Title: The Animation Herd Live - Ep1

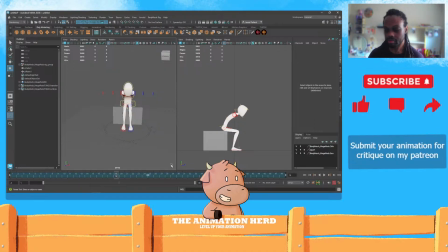What is going on? Ugh. Computer's freezing up. I've got like 20 things here. Let's close this because I don't actually need this open anymore. Close my animate file. No, I do not want to save my weird head drawing.
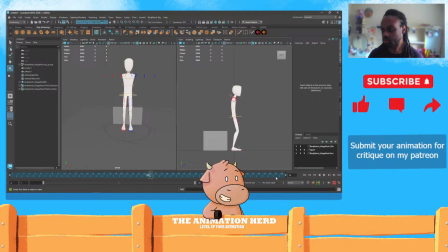All right. Okay, so we got these poses here. Perfect.
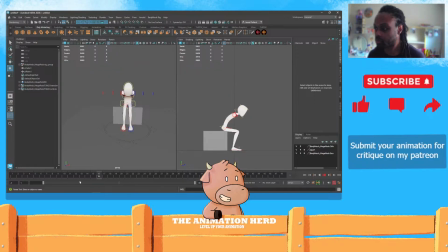Like I said, kind of running out of time, so I'm just going to speed run this a little bit here. So we got our poses here.
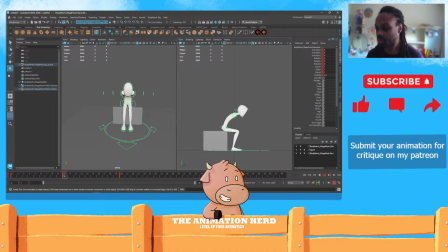You'll notice that this, between this here, his butt's still on the chair, and coming up is all one motion. And now the general movement is pretty much already done with just those three poses.
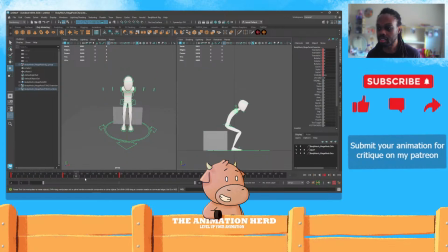If you wanted to really spice it up, add some drag into it. So because the action's being pushed from the cog, the center right here, our hips, the drag would be on the other parts of the body.
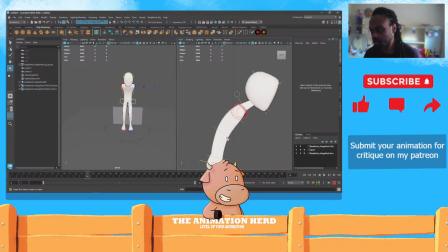So I could add some drag there just to pump this up a bit. Let's curve it down during this part. Same with the head.
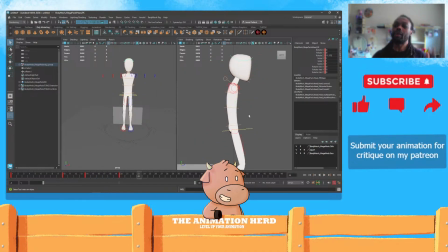And then instead of like going back and forth, I want to just ease into that pose. It's not that drastic of an action. Now, if you're going really fast up, maybe that makes a little bit more sense.
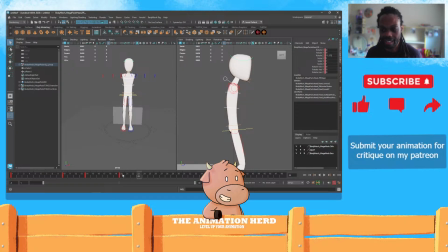But for that specifically, not so much. So I'm going to take that key here that was at the 20, and I'm just going to delay it by a few frames. So drags behind, and you reach your end pose a little bit later. It might be a little bit too, instead of 20, it's going to go 2 frames, a little bit longer.
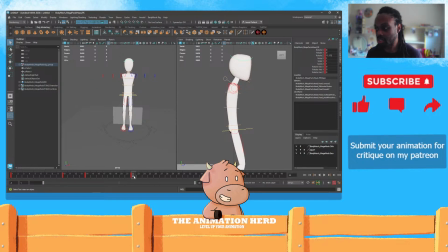And then the head drags behind even longer than that. So we'll select the head and pull that maybe another 2 frames. And you'll notice that you have a little bit more of a natural get up versus versus like having a lot of this back and forth.
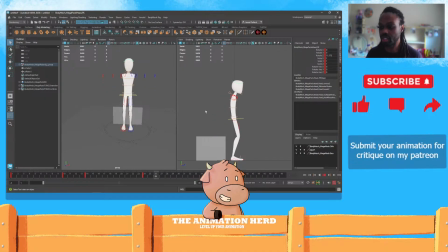And now, let's just say, for argument's sake, you really wanted that pullback a little bit here. What I would do is I'm going to take all these keys here because I'm going to add the overshoot
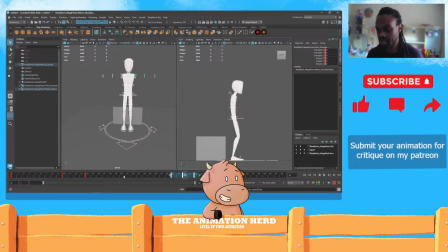because it's gonna end up in this little area here.
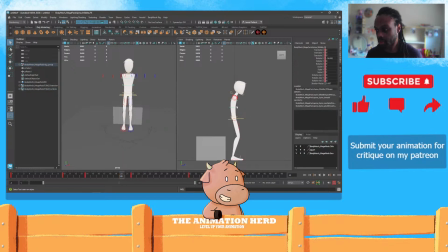If I were to come into here, the chest here, happens on this frame. Come back a little bit more.
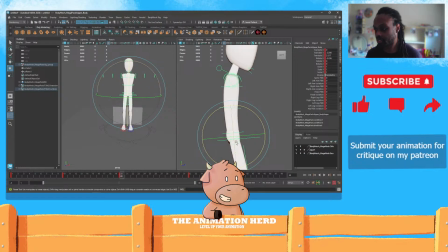You have to make sure that our hips are also being affected by this a bit. So it's a little bit back. Not a lot, just a little bit because we don't want to go off balance. So it comes back.